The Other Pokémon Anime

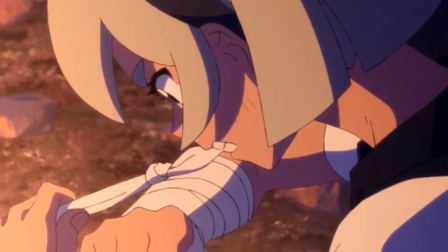238s
Bee struggling with her self-control and pushing herself too far past her limits, only to have her Pokemon pull her back with love and support,
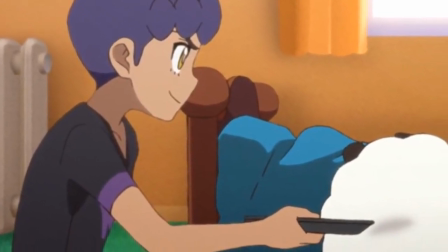247s
Hop becoming obsessed with his brother's battling prowess and the strain that puts on the relationship with his Wulu,
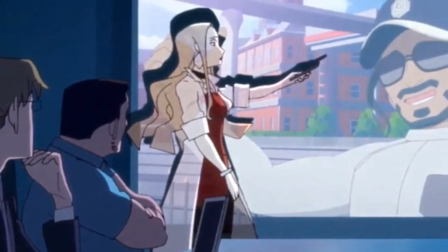254s
Oleana managing the unending responsibilities that come with her position as Chairman Rose's secretary,
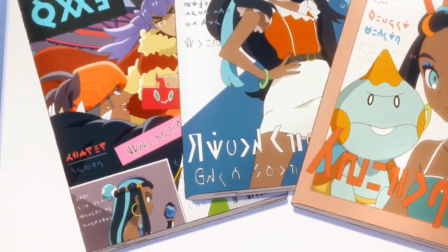261s
Nessa attempting to maintain her hold on the two disparate passions that drive her life forward,
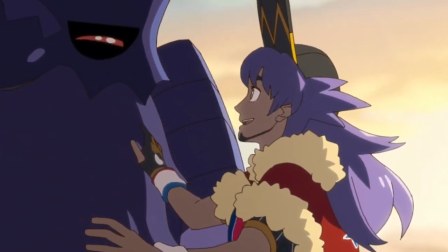266s
these stories feel so human and down-to-earth in ways that truly endear you to these otherwise fantastical characters.
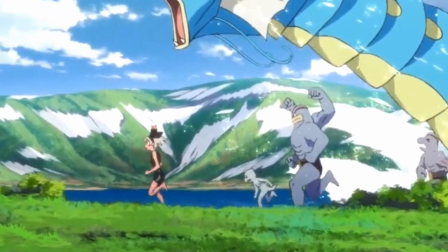275s
That said, the fantastical elements are still very much there,
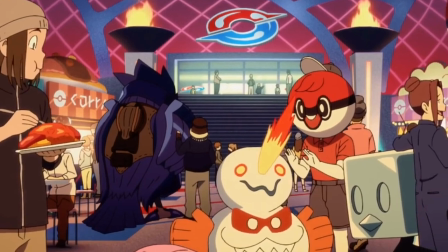279s
and Twilight Wings does a stellar job recreating the awe and wonder that comes with immersing yourself in the world of Pokemon.
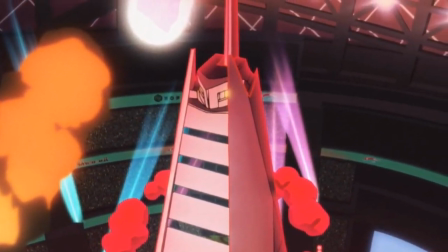287s
The thrill and exhilaration of a Gigantamax battle, the ravishing beauty of Galar's expansive landscapes,
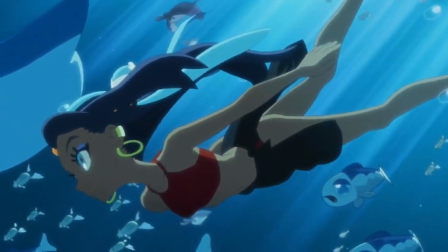295s
being surrounded by hundreds of these fascinating creatures in ways that truly capture what makes them so exciting,
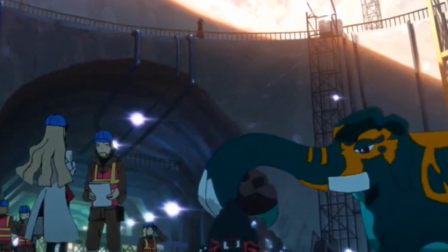302s
very few Pokemon projects are as deft at inviting you wholeheartedly into this world as this one.
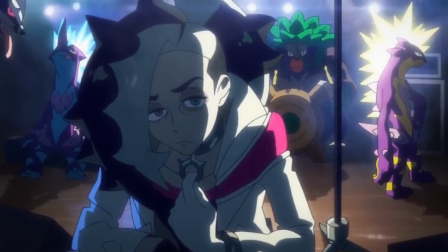309s
Twilight Wings as a standalone Pokemon project is simply incredible.
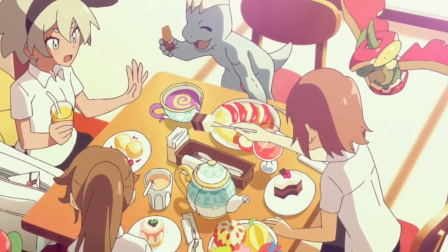314s
Taking some of the more understated elements of what makes Pokemon so fun and unique,
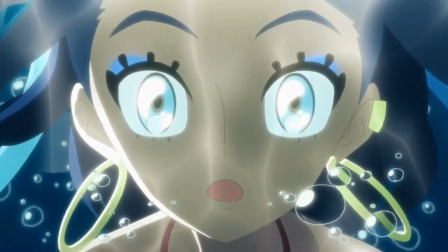320s
and packaging it in the prettiest wrapping paper the industry can offer. It's an absolute must-watch for Pokemon fans,
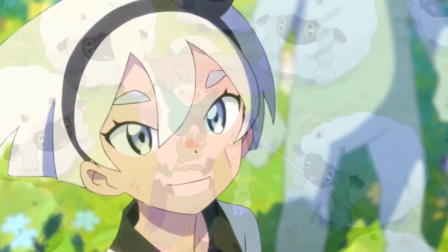328s
especially those who adore the Galar region and its parade of wonderful characters.
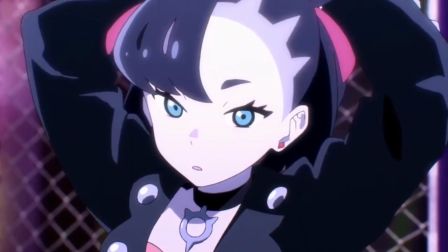335s
If Twilight Wings was specific to Sword and Shield in order to highlight the most interesting facets of the new region,
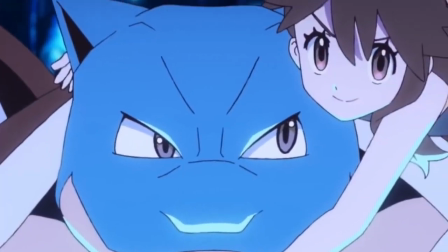342s
Pokemon Evolutions takes a much broader look at the franchise as a whole,
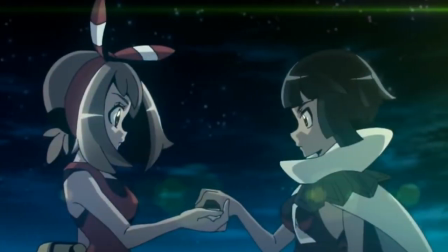348s
retelling climactic moments from each generation of the video games.
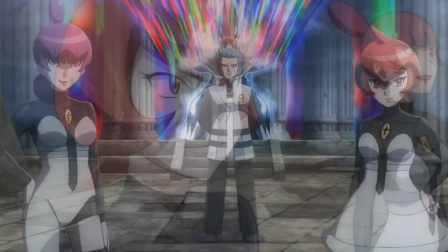352s
In that sense, it's rather similar to Pokemon Generations from back in 2016.
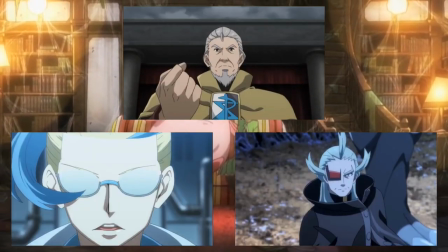358s
But whereas Generations tackles three stories from each generation with four minutes per episode,
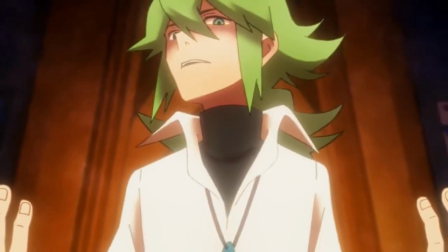365s
Evolutions only covers a single story per generation with about double the episode length,
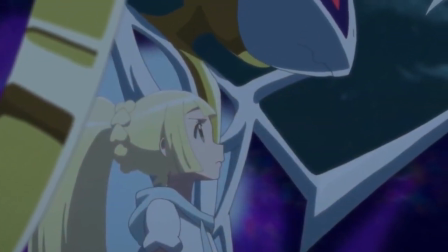371s
allowing for more depth to be added to our favorite Pokemon moments.
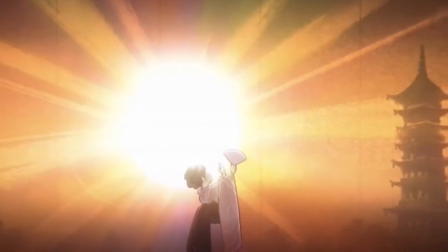375s
In general, most of the stories in Evolutions accomplish this rather adeptly.
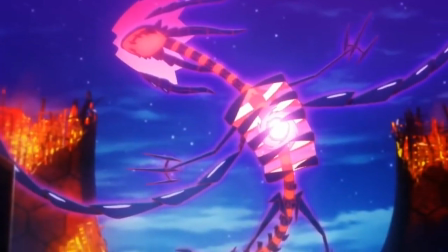380s
The first episode, which shows the battle with Eternatus,
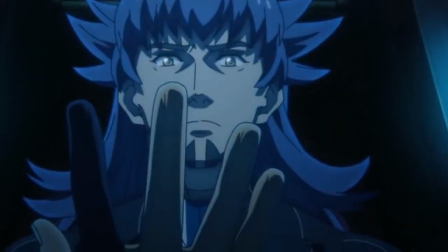384s
gives us a deeper look at Leon as a character and his struggles with maintaining his image as the champion.
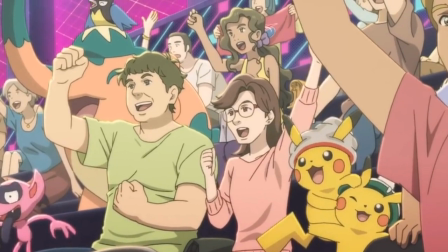390s
The sharp contrast between the hyped-up crowd waiting for the championship match and the
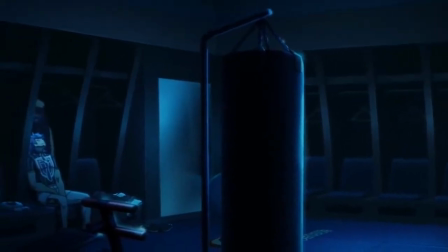396s
dimly lit locker room Leon waits in immediately sells us on this conflict.
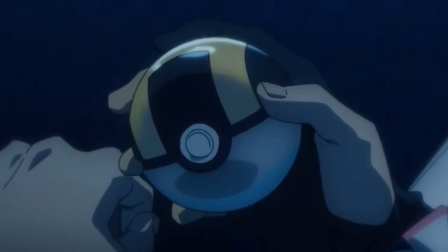401s
It deepens his character by relying mostly on scenes not present in
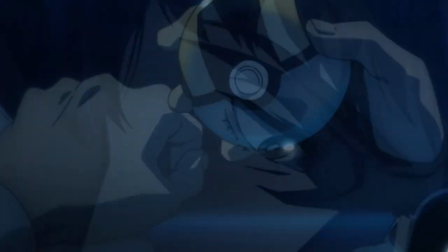406s
the original game in order to enhance our emotional connection with him,
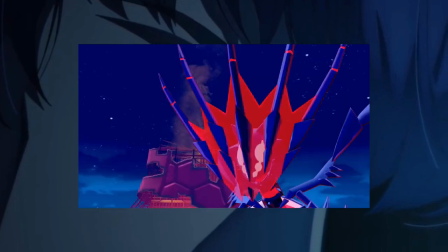410s
rather than simply retelling the events we've already experienced in Sword and Shield.
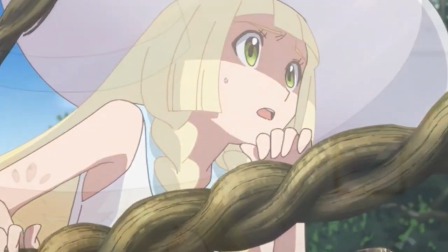416s
The same can be said for Episode 2, in which we see Lily's progression as a character over the course of Sun and Moon,
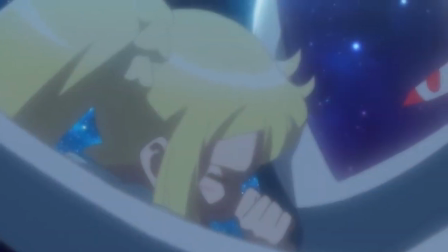423s
and her emotional connection with Lunala before the fight with Necrozma,
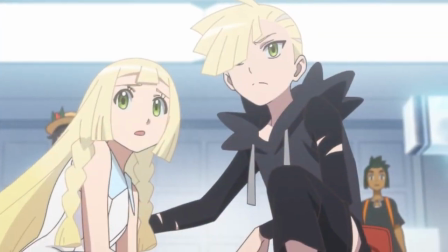427s
though this one is slightly less ambitious in terms of deviating from the plot and aesthetics of the games.
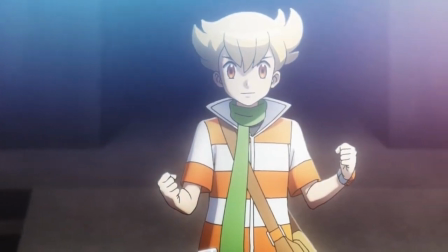434s
That said, Evolutions is still very much a hit-or-miss series, with episodes spread across a wide range of quality.
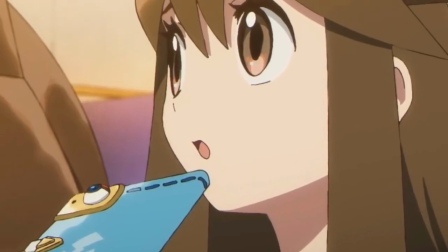443s
While I can say that most episodes are worth watching,
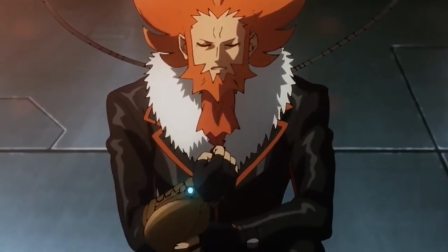446s
there are a few stinkers around the middle section that really drag down the experience, each having a bizarrely different failing.
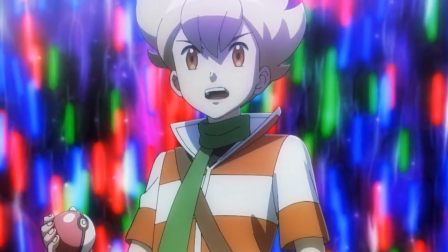455s
Episode 5 in particular is just a flat-out train wreck,
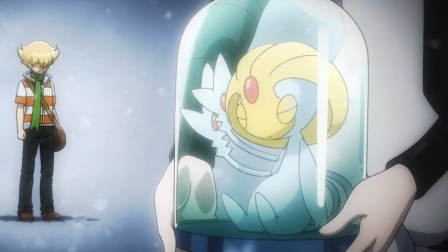459s
sloppily retelling the story of Gen 4 through the eyes of the rival character with no discernible personality,
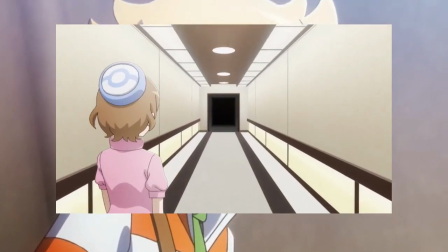466s
coupled with the weakest animation from the entire series,
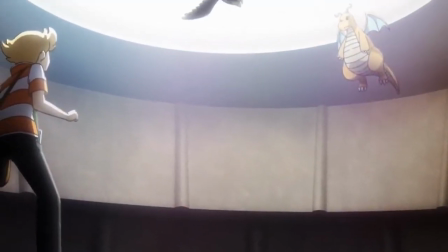470s
and made all the more disappointing by its close proximity to the release of Brilliant Diamond and Shining Pearl.